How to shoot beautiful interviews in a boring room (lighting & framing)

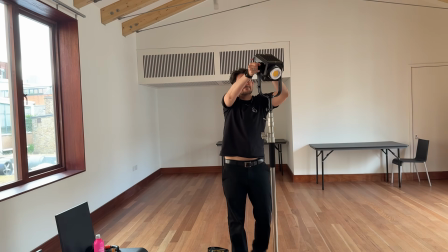3s
So we've all been there. Last minute fast turnaround client job. We've got to turn up to a location without a scout or a recce, set up,
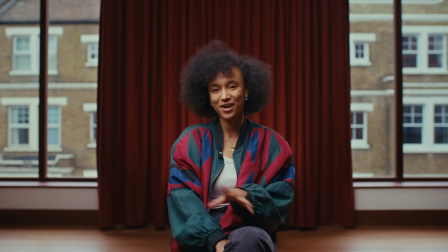11s
find the frame, shoot a bunch of interviews and somehow pull magic out of our butts.
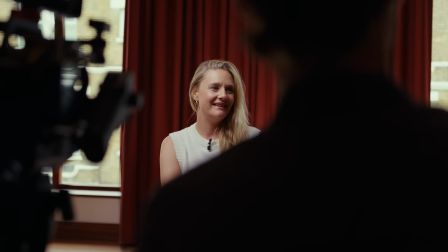16s
Well, that's what happened on a recent client job. The channel's been pretty gear focused recently, so I want to do a breakdown of a professional job, kind of step you through the creative process, the decisions I'm making on the day, and how we arrived on the final shot.
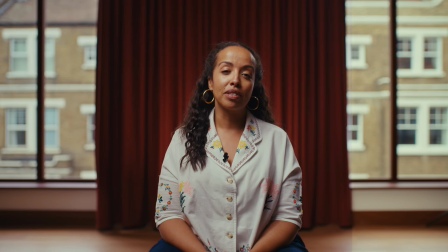30s
We're also going to look at how I color graded it as well, so if that all sounds interesting, let's get into it. So we had a 2-person crew for this project, myself and a camera assistant, but the client was also going to be there on location and they were going to be running the interviews on the day.
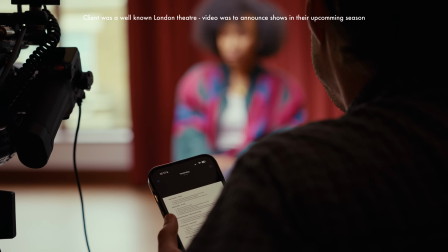43s
So I think we did around 5, maybe even 7 interviews. The client wanted the interviews to be delivered down the barrel of the lens, so to camera. That meant that the interviews were going to be, I guess, center framed. Then we also had to factor in that there were going to be multiple aspect ratios for the final edit.
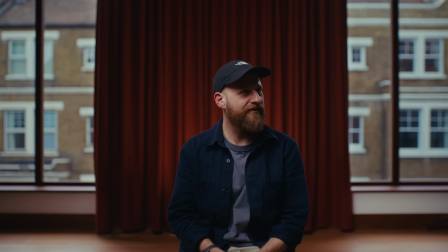60s
So they were going to be delivered in wide, 16:9, and in vertical, 9:16. Speaking of vertical content, I have really been trying to focus and up my social media game lately, especially on platforms like Instagram and TikTok.
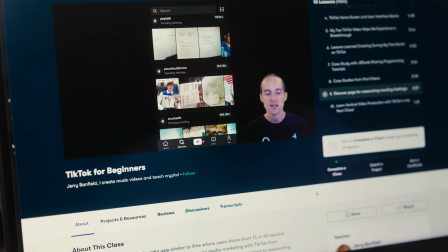73s
So I've been diving into some great classes from Skillshare who are sponsoring today's video. As an aging millennial, TikTok hasn't exactly been second nature to me,
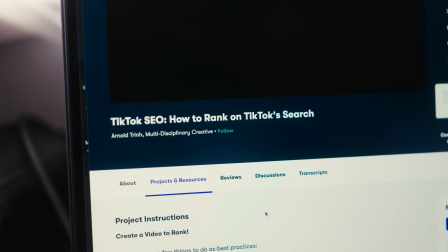81s
but classes on TikTok SEO and content strategy have helped me get a better handle on it.
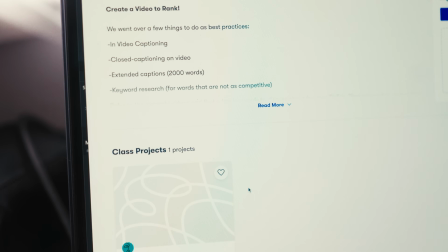87s
And because social media has been a bit of a blind spot for me since starting YouTube, Skillshare's finally helping me give the attention it deserves.
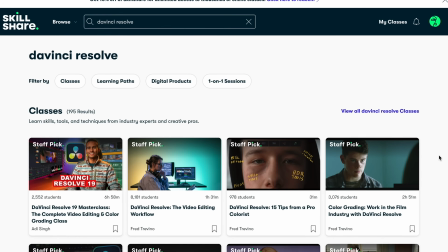95s
There are loads of classes on there, from marketing and video editing to photography and productivity. So whatever you're into, there's something for you. And the best part, you can try Skillshare for free for 7 days, and they also have a great 30-day money-back guarantee. Plus, the first 500 people who use the link in the description down below will get an exclusive 20% off their first year of Skillshare.
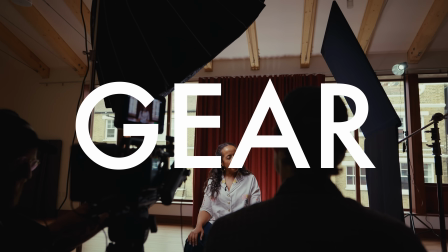117s
So check it out and start learning today. So I decided to shoot this project on the Blackmagic PYXIS, the 6K.
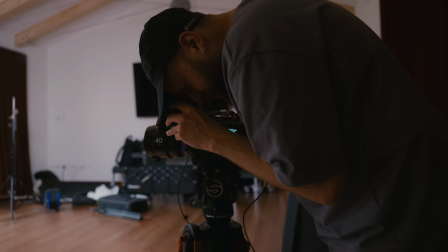124s
And I landed on that because obviously that camera can shoot 6K open gate. Now open gate's great when you've got multiple aspect ratio deliverables
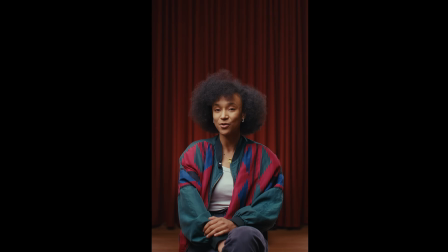133s
because it's really easy to crop and reframe with that larger open gate format, the 3x2 frame.
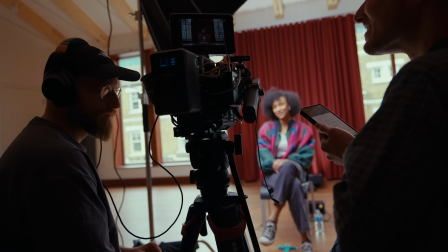139s
But also because it's in 6K, so even on the wide, because we were just shooting these interviews on a single camera, that would give us a bit of extra resolution to punch in and give us,
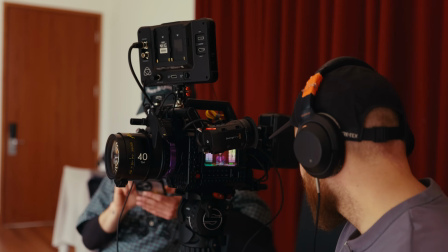147s
if we needed, a second camera angle. We shot this on a 40mm DZOFILM Arles.
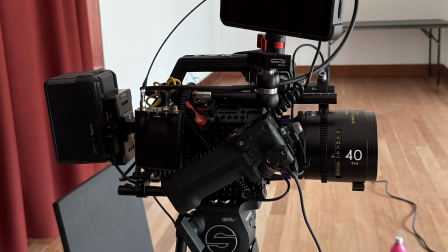152s
I think the 40mm is one of my favorite focal lengths for shooting most interviews on. It gives you, the wideness and the context of a 35, but it just goes a little bit extra,
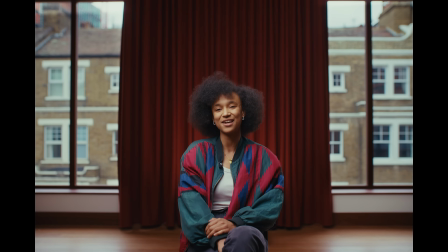162s
gives you a little bit more compression, a little bit more intimacy, and just helps, separate your subject away from the background. The client did send through a couple of photos before the day of filming, which helped sort of, set expectations and understand the layout of the room. But in terms of like lights and camera angles and stuff like that, it was very much get in there on the day and figure that out as quickly as possible.
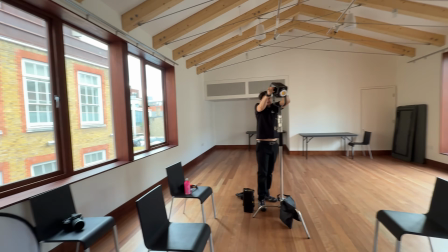184s
The main feature of this room was like a long row of windows on either side running parallel to each other, and then sort of,
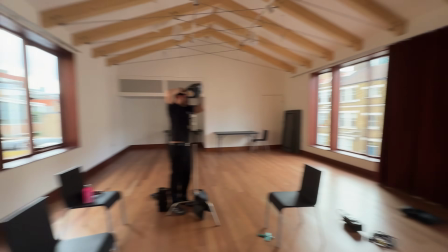193s
2 smaller walls at either ends. Shooting against the walls was a bit of a no-go.
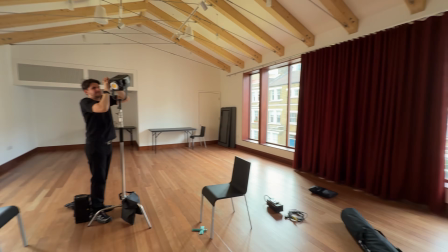197s
There was a huge TV on one, and then on the other, it was just a bit of a messy wall. It wasn't a perfectly flat surface,
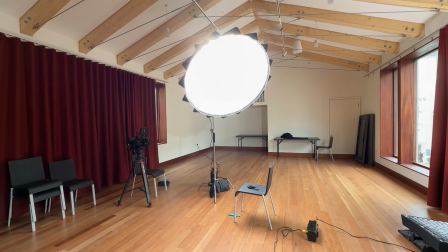202s
and it was just a bit dull. And the lighting around the room wasn't going to be changing too drastically. It was very overcast.
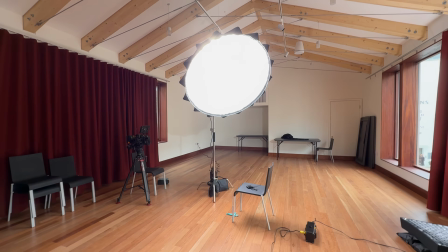208s
So we ended up closing the curtains on the back wall and basically setting up the camera to shoot into the other windows, placing our subject in between.
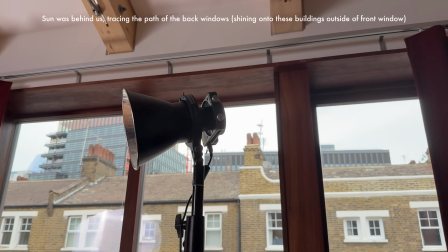215s
Those windows basically just looked out into a bunch of buildings. So there was a bit of a risk that if the sun suddenly got really bright, it would basically beam all the light onto those buildings, which would act as a big bounce source and basically beam that light back into the camera. So that was a bit of a risk. And then obviously the exposure of those windows was a big sort of worry for me in terms of the fluctuating brightness.
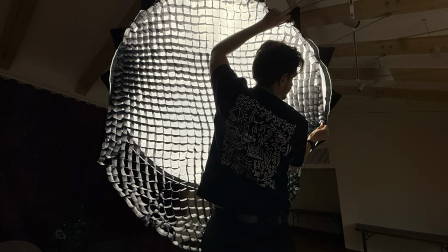235s
Even though we did have a 600D in our kit, a Godox 600D-M, I think that's like a 700 watt light.
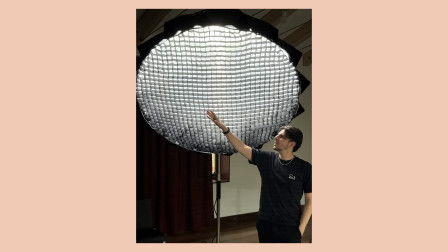240s
It's very punchy. We were planning to heavily diffuse it just to get like some really nice soft light on our subjects.
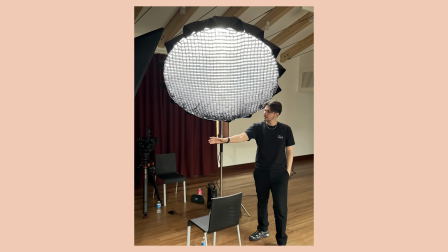246s
So that does suck a lot of output from that light. So that was a bit of a tension there.